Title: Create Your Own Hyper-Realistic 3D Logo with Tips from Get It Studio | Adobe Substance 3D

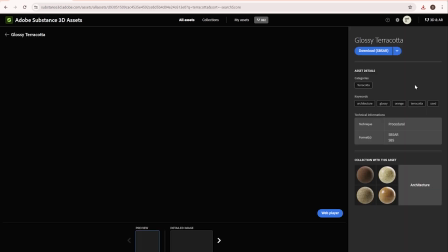248s
For the mold, I think the terracotta options would be a good fit.
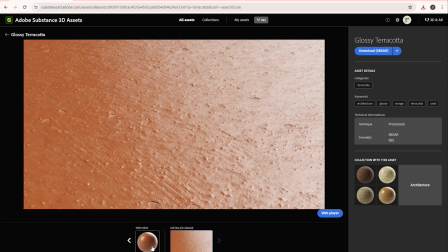252s
The imperfections in the glossy terracotta material will make it look very realistic. Now, let's switch to Substance 3D Painter and apply these materials to our 3D logo.
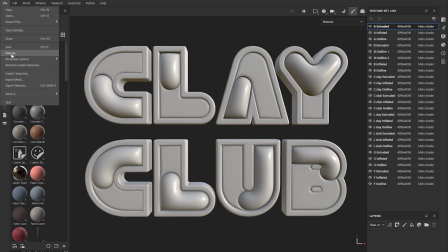269s
Let's import our materials. Click File, Import, Resources, and add the resources. Select the files from the Substance 3D Assets library. Now drag and drop the materials onto the logo elements.
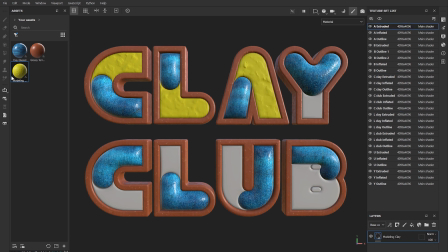285s
See how those flat shapes suddenly gain depth and detail just from the textures?
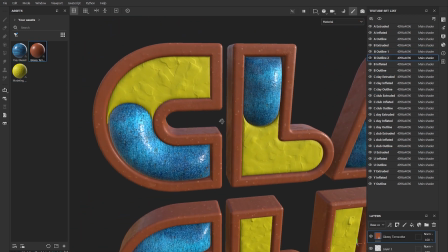290s
I love the combination of glossy terracotta, modeling clay, and glazed clay. The mix of textures is visually interesting, and the contrast will make it super eye-catching.
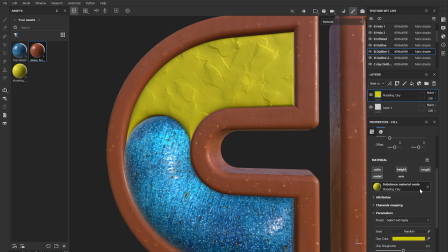302s
Let's adjust the colors for a perfect match to our original design. Remember those customizable parameters we saw earlier?
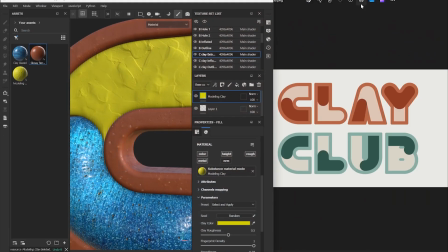310s
Now we get to use them. Find the color parameter and use the color picker to match each element.
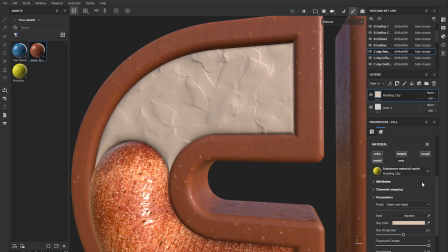318s
Now, let's fine-tune the modeling clay material. Add the normal map and watch how it instantly adds those subtle details.
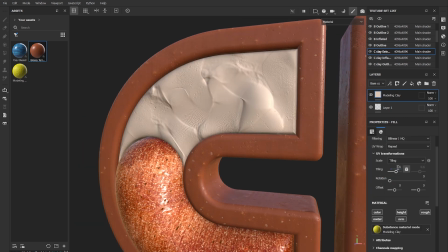329s
Adjust styling and use offset to position the texture perfectly.
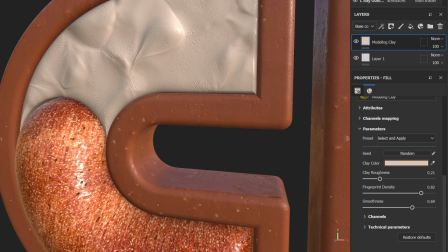335s
Tweak the roughness, fingerprint density, and smoothness to your liking. Don't be afraid to play around with the other materials.
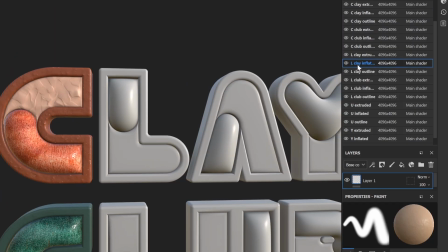343s
You can adjust the glossiness, styling, colors, and available parameters.
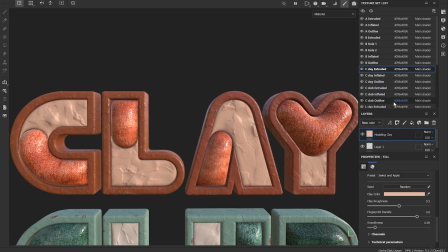349s
For a less uniform look, change the random seed on each material to avoid obvious repetition.
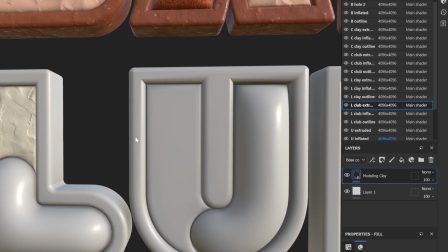357s
Experiment until you're happy with the overall look and feel.
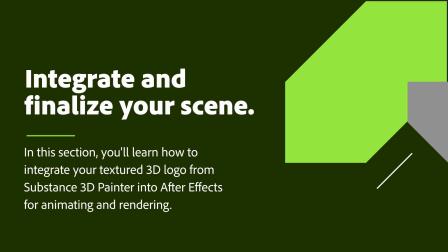Now let's bring our texture logo to life in After Effects. Transferring from Substance 3D Painter is very easy.
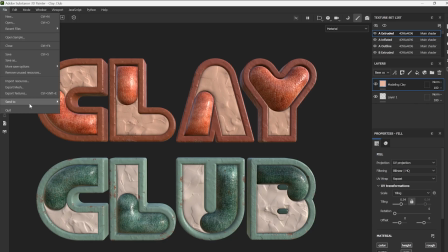373s
Go to File, Send to After Effects. Note that the same process works for sending your model to other compatible 3D applications.
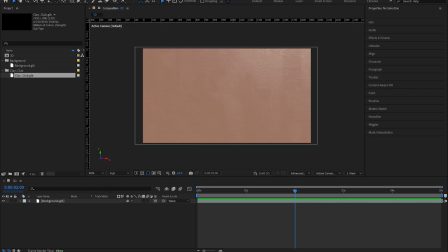384s
Our After Effects composition is ready with a texture backdrop, giving our logo a realistic setting.
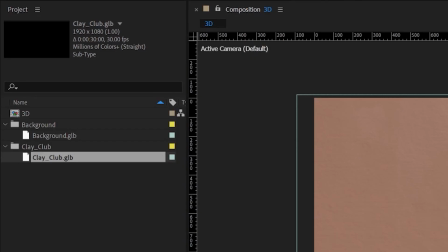391s
See how your Substance 3D Painter files appear in the project panel?
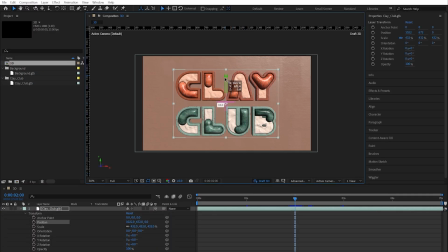396s
Drag it into the timeline, then adjust the scale as needed. Lighting is key when taking your design to the next level.
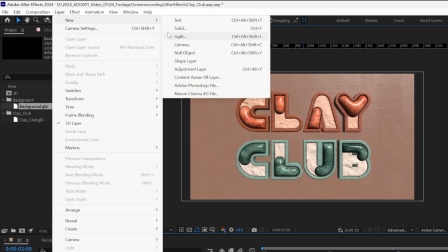404s
First, create an environment light by clicking Layer, New, Light, Environment Light.
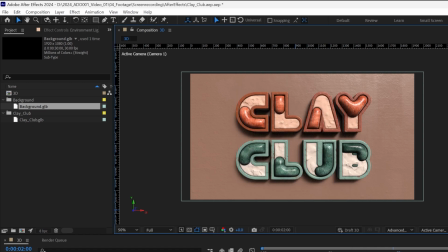411s
Make sure Cast Shadow is enabled for a realistic touch. For even better lighting, let's use an HDR image. These images provide realistic light options and reflections. Search for lights in Substance Assets Library.
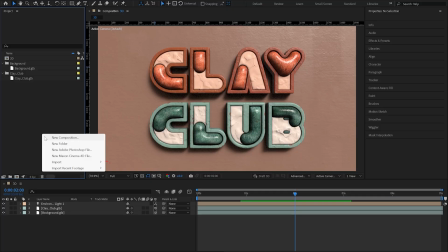428s
Download your choice and import it into your After Effects project panel.
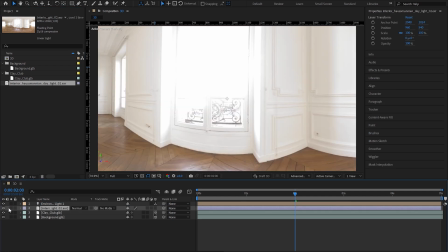432s
Then simply drag and drop it onto the timeline. Now set your image as source.
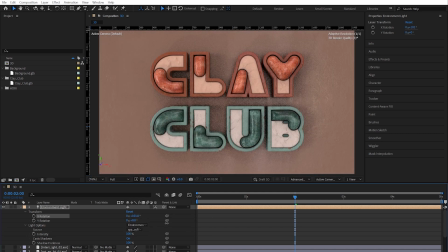440s
Experiment with different HDRIs until you achieve the perfect lighting effects for your scene.
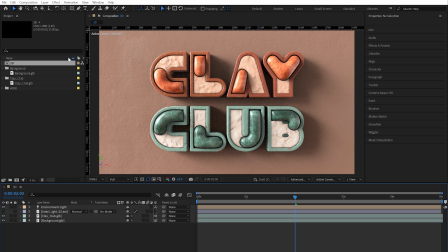445s
Time to animate. Add a camera by clicking Layer, New, Camera.
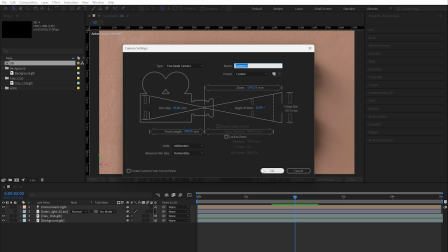450s
Adjust its settings and set keyframes to create a dynamic showcase of your logo.
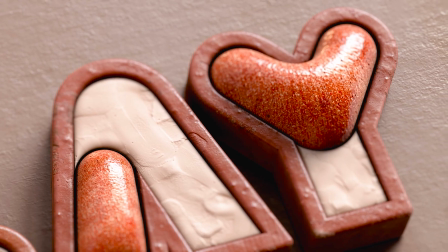455s
With a little editing magic, you'll have a stunning 3D scene showcasing your beautiful textures. Now it's time to experiment and see what incredible creation you can bring to life.